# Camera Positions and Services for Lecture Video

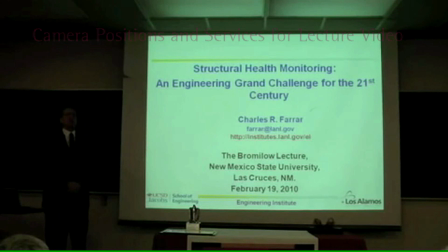0:06 Before I start, I'm going to do a couple of acknowledgements. The first one, Ken already alluded to a little bit.
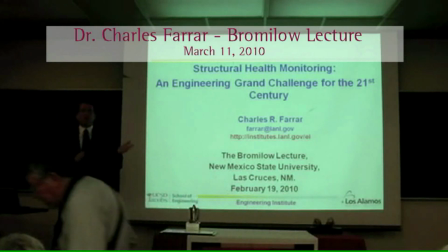0:15 The only reason I'm giving a talk on this subject was because Ken allowed me to participate in a project that was his idea.
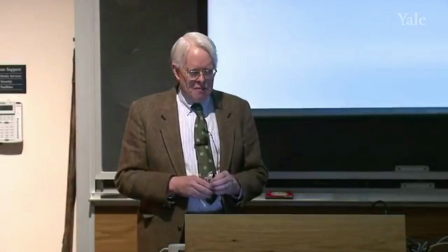0:23 He was the one who developed and got the funding for. So as you remember, the first semester, we studied bonding and molecular structure.
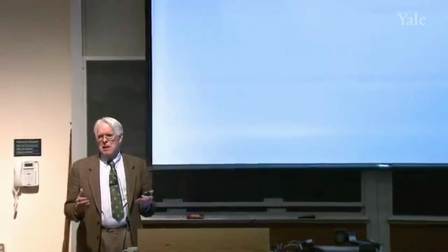0:32 And then toward the end, we did some sort of thermodynamics, which is what connects structure to energy,
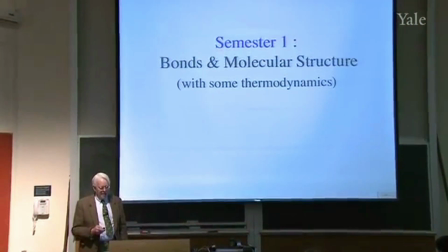0:38 which is what determines what chemistry will happen. So this semester, we're going to talk about that chemistry.
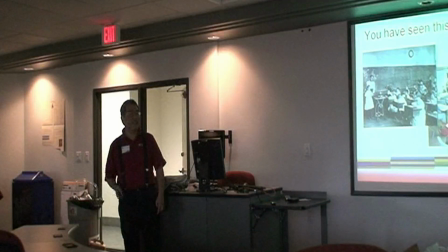0:45 Since you're educators, you've all seen this.
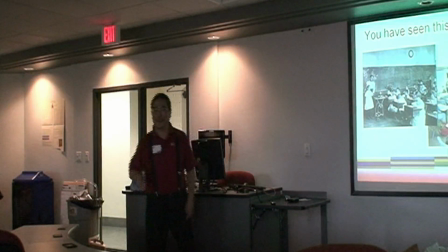0:47 And doubtless you've heard this before, people will say, you know, classrooms are the same as they were 100 years ago, 100 years ago, except the heating is centralized.
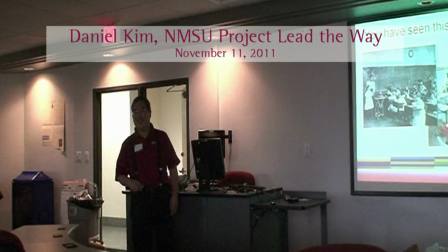0:56 But aside from that, there's that.
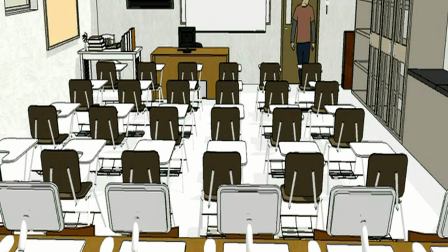0:59 So these are three classroom type recordings that show a number of problems. Let's go over some of the things that we just saw here.
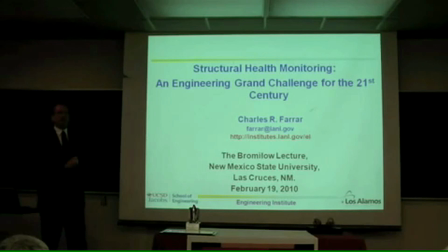1:15 So here we have a single counter position which is pointed at the projection screen so the speaker is in the dark. And then also you have traffic in front of the camera which needs to be edited out.
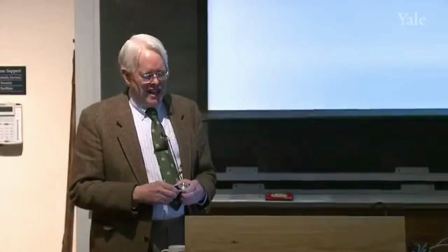1:32 Remember the first semester we studied bonding and molecular structure.
This is very nice.
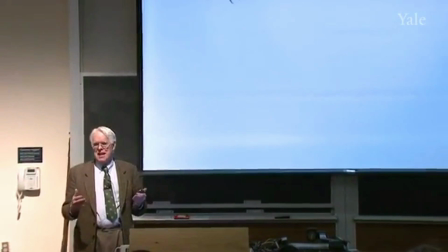1:37 The lighting here is very good but there's still traffic. We are also using a single camera angle.
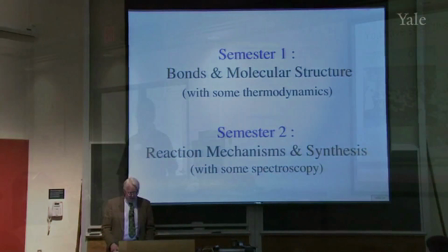1:46 However the speaker is put under a separate spotlight and the projection screen and speaker both show up very well.
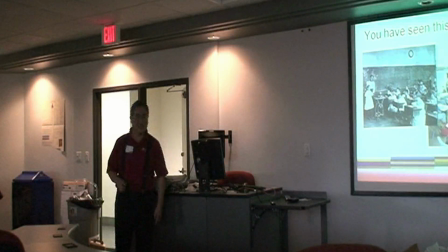1:55 Over here, the room itself is just very dark, and all the audio is being picked up by the camera,
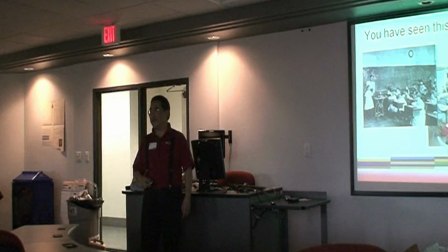2:02 and so the audio is echoey and faint.
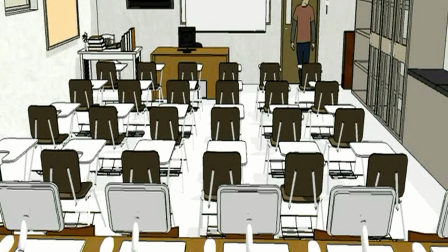2:07 So we'd like to have multiple cameras inside the classroom.
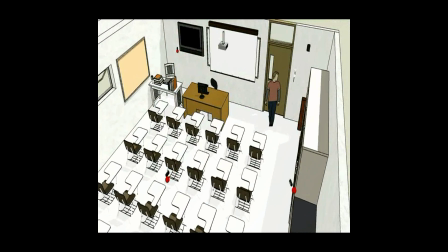2:12 I have marked the positions of three different cameras in this classroom here.
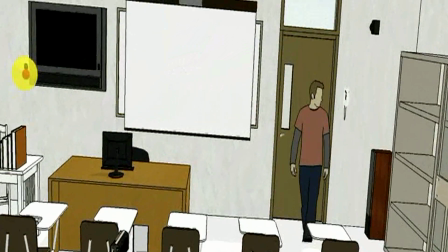2:21 The primary camera is set right in the middle of the audience, in a fairly natural position to see the speaker.
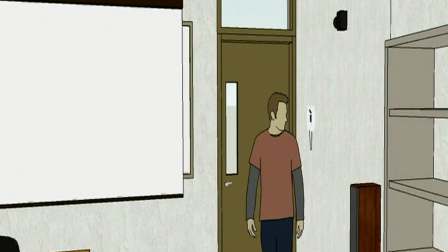2:28 Rather than focusing on the screen, we are going to zoom into the speaker's regular position.
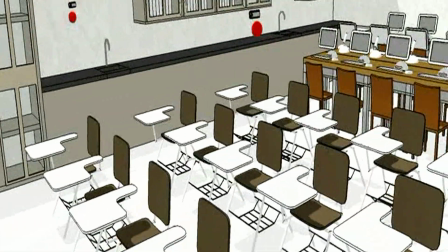2:36 And I also have a second fixed camera. This is an unmanned camera that looks only at the audience.
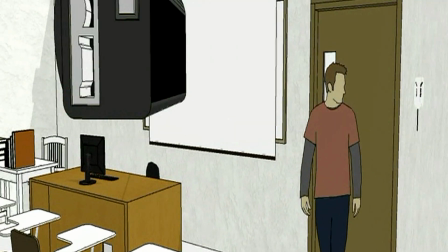2:45 Finally, there's one camera that I'll have that I will actively man.
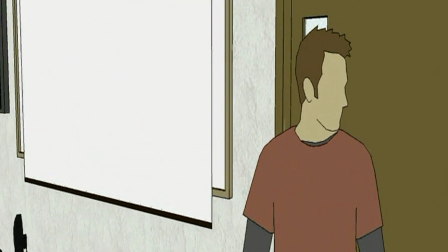2:52 With this camera I can zoom in on the speaker from a separate angle and
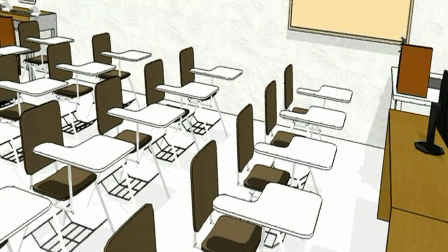3:00 then also I can pan over to the audience if there are questions being asked or any other activity.
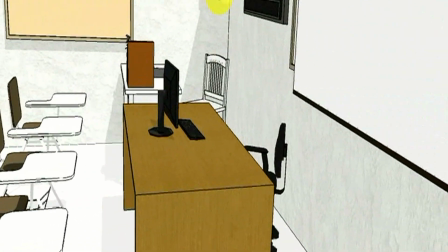3:06 Also, if the speaker shows some kind of demonstration or other object, then we can focus in on that.
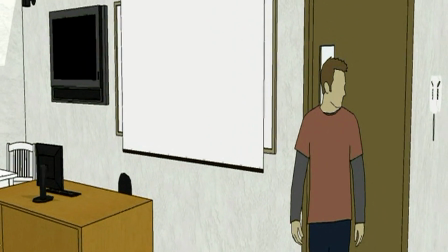3:16 Using the three cameras, the active and two passive cameras,
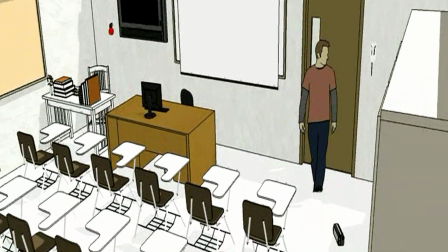3:22 we can have several different shots, and we can cut into the different shots during the editing.
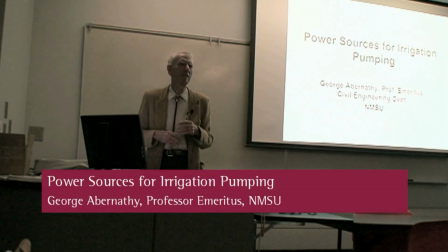3:32 So this is my stationary camera in the center of the audience.
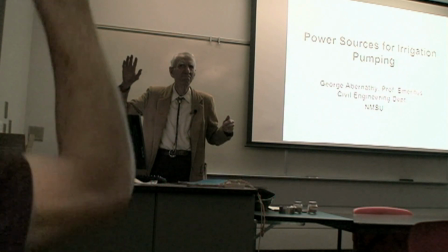3:37 And after this, I cut to the other stationary camera pointing toward the audience.
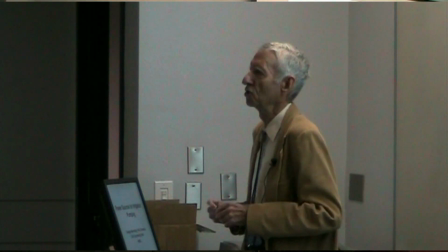3:44 I was able to move it around here, and then quickly switch over to my active camera.
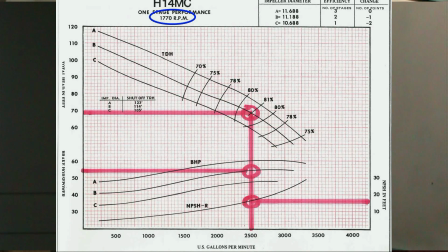In many cases, figures and slides that are projected on the screen need to be modified in order to highlight features that the speaker is referring to.
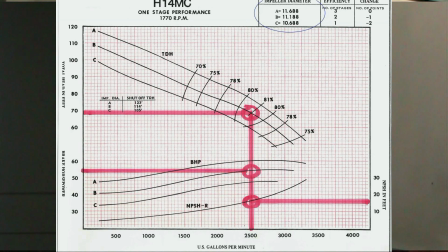4:09 Notice that this per pump curves and comes in three different sizes of impellers.
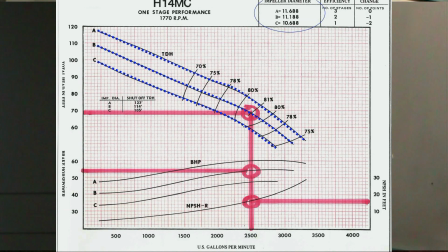4:14 That's these three curves, but we have to go to the same curve here that we were.
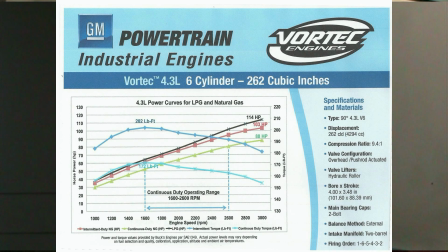4:18 This is a V6 and the V6 will meet our specifications in its upper speed range.
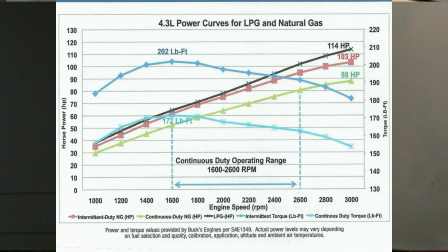4:27 We said we wanted about 79, 78 or 79.
Sometimes figures that a speaker will use need to be cropped or zoomed in, in order to eliminate distracting features. And then in addition,
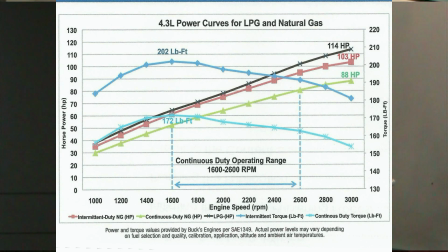4:43 call-outs or highlights need to be added in order to substitute for the use of a laser pointer during the talk.
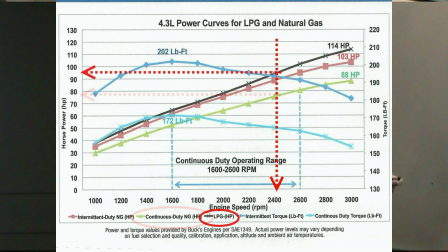4:58 Propane, it would let you load it up a little more. Intermittent natural gas, you could go a little higher. We're going to be running continuously, so we'd be running about 2,400 RPM on this engine.
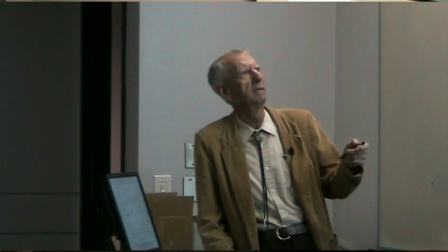5:11 This is like a three-dimensional plot of efficiency with elevation.
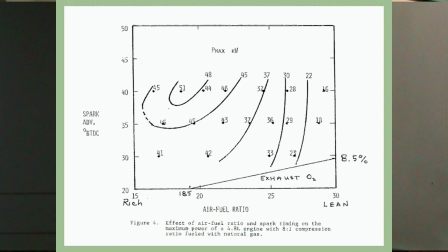5:18 Sometimes an extremely complex or confusing
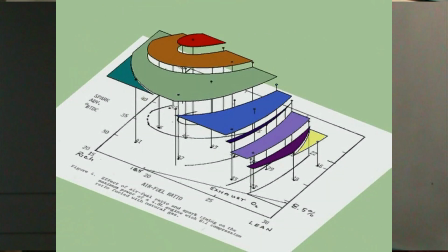5:23 figure needs to be reworked entirely in order to emphasize certain features,
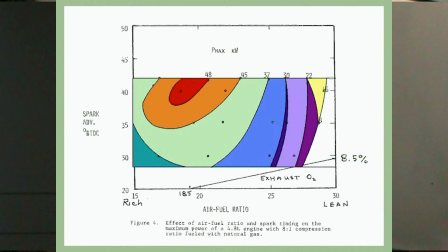5:27 things that really don't show up well at all on a two-dimensional graph or a two-dimensional presentation.
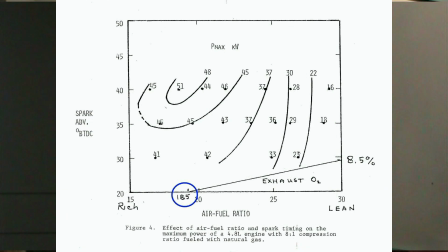5:36 Until we got to a mixture of about 18.5 pounds of air per pound of fuel.